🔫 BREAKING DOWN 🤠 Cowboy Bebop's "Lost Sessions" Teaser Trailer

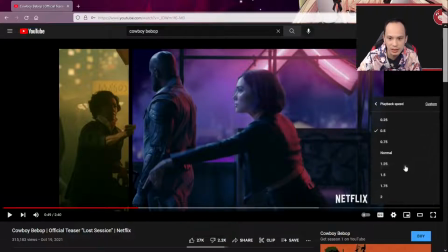4:14 And that's why he looks kind of the most consistent there.
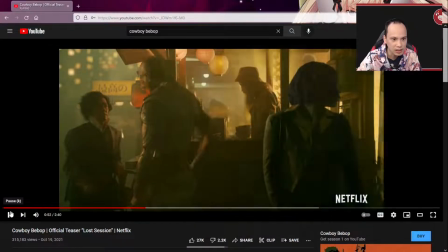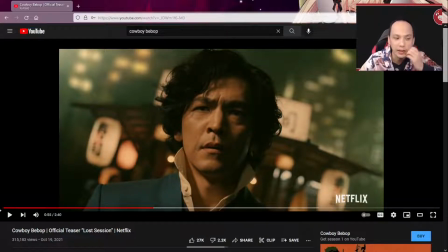4:24 So with the Bounty and with Cowboy Bebop, they always eat really piss poor on their ship so any chance at food it's something he
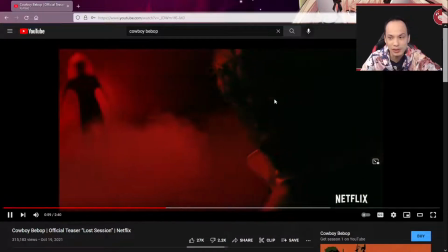4:34 likes so this is cool because when they spin the camera you're going
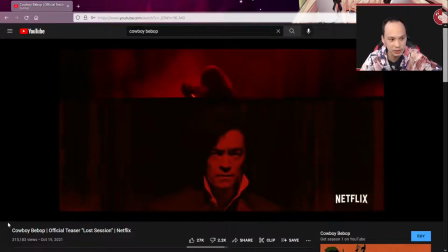4:38 from kind of a market scene into a preview of vicious and if you watch the anime
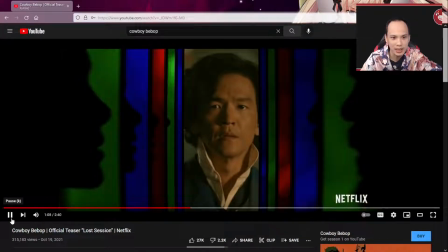4:43 that's kind of like the main bad guy they do a split here again
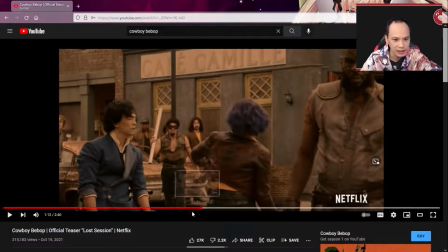4:47 and this split is actually kind of neat as well
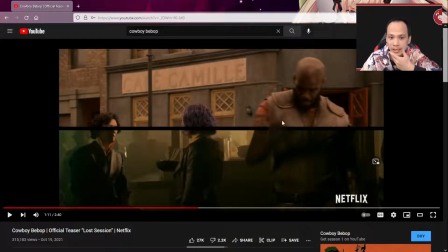4:55 because it is two different shots so you look and I pause it here his hands don't quite line up,
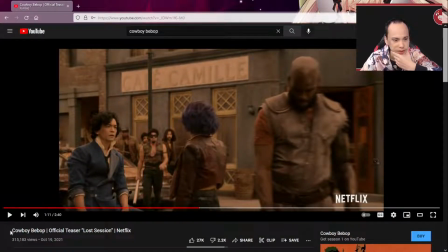5:02 right? But when you do the switch, you do see a new scene and this is very
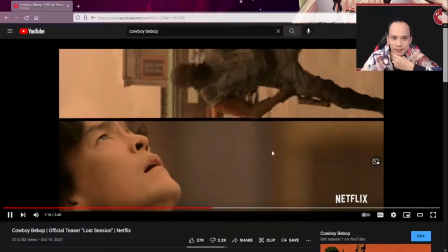5:10 like 1960s vibe with
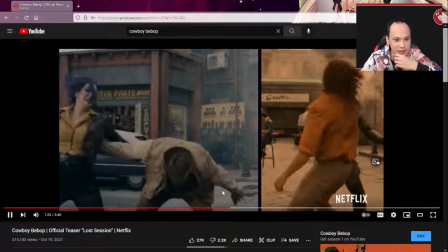5:15 the Technicolor and they're pushing against each other and I think this is the most impressive shot so far in the
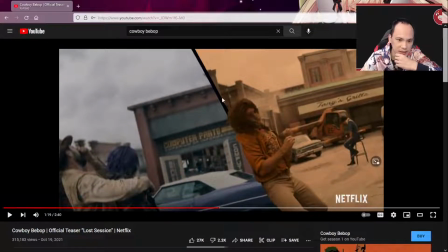5:23 trailer because they're leaning on this thing so he the way to have him lean he actually has to lean against something physical so maybe it's like a green screen wall that they have there someone's behind there so they're pushing it
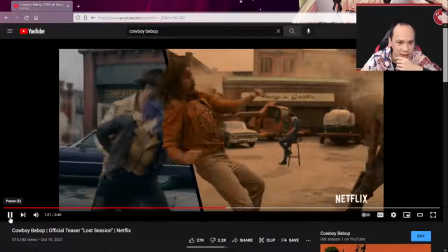5:40 here Faye kicks it and Faye pushes it and they push back now the
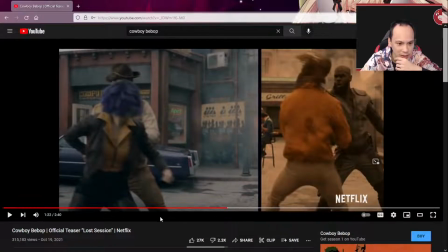5:44 way this works and the why this works is because when this guy
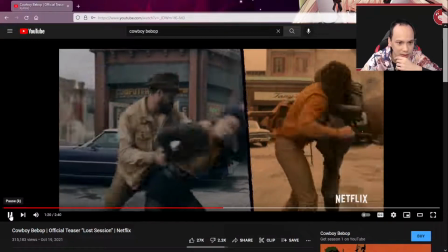5:49 is being pushed and Faye pushes back he's
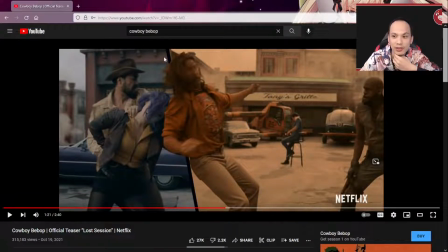5:55 overlaying her so it's very it's a cool technique because since he's the overlay he can cover exactly where hands go so her hands don't have to be precise they just have to be kind of in the area because his body is covering it so
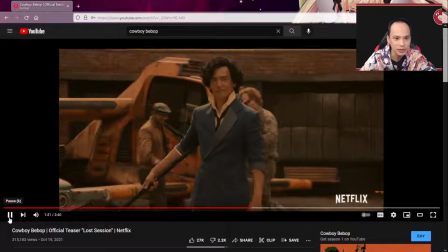6:16 they say hey Spike at the same time and that could be a voiceover so he grabs this pole which is the middle comic line.
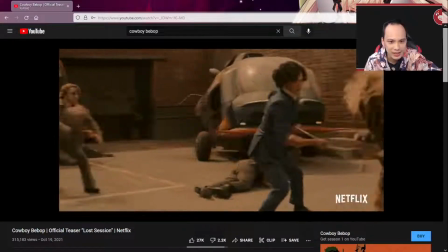6:25 You get the colored lines again like the 80s or the 60s shows.
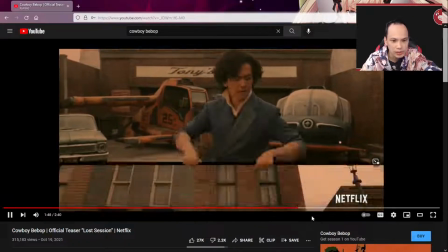6:35 This overhead shot is really cool but it's also a start double.
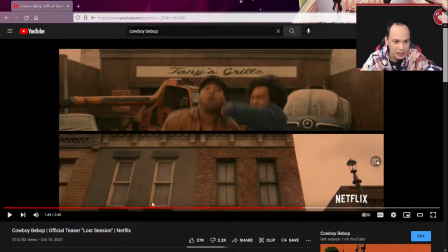6:41 So I want to talk about this transition because he kind of breaks the line here. This guy's head goes down into the line
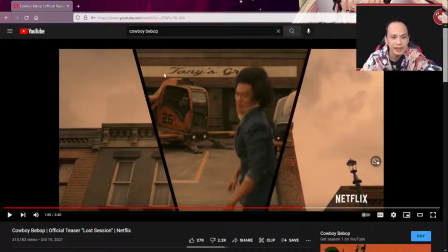6:48 and it it folds so the line is just animation guys so you can have one shot here because you see this buildings connected so they're doing a transition to a different shot but the
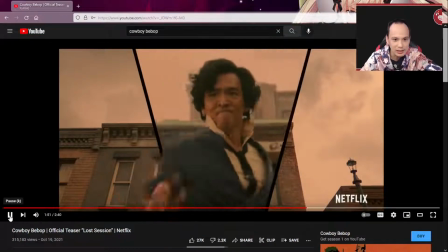7:01 animated line makes it really neat now he steps over the comic
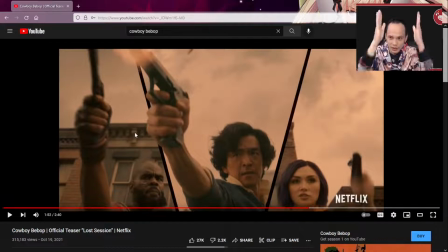7:07 line this is how you do 3d images you've seen those images online where there's like two bars and then like it looks 3d because one hands past the bar. Same technique here.
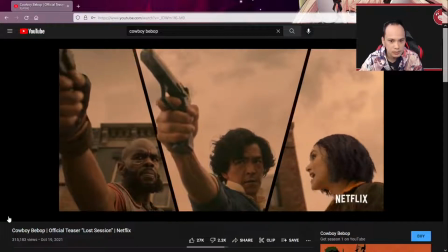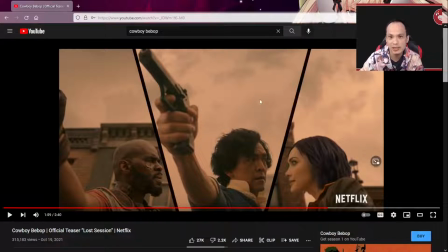7:23 So she says, hey nut buckets. She calls him name and she's usually kind of the meaner character in the show. She's kind of like the Sundare where she has kind of a tucked exterior.
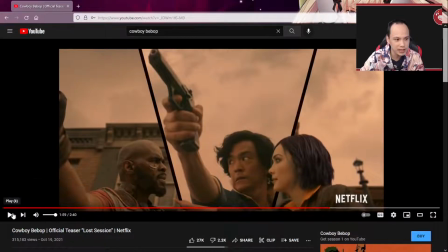7:36 That was a great transition. So she takes basically here and then she doesn't really do anything.
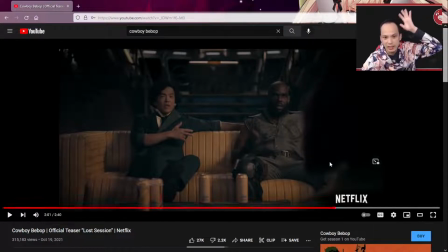7:44 So what's happening is the camera's panning behind her head and then they're able to use her head since it's black to transition in this new scene
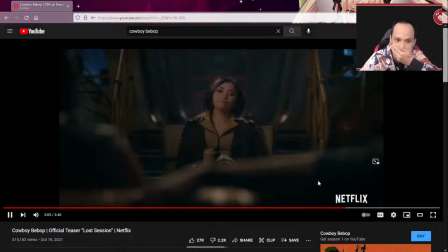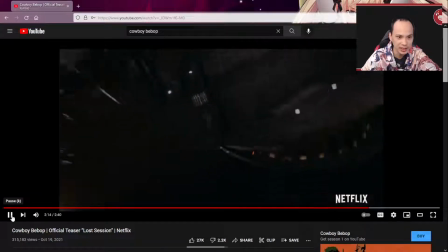8:01 Now this by far is the coolest part of the trailer because you get like this space flight and there you see the swordfish
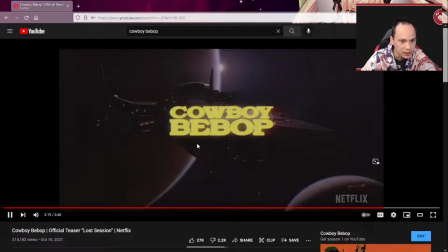8:11 Right and Overall you see the Bebop. Don't see Spike or I didn't see the Hammerhead.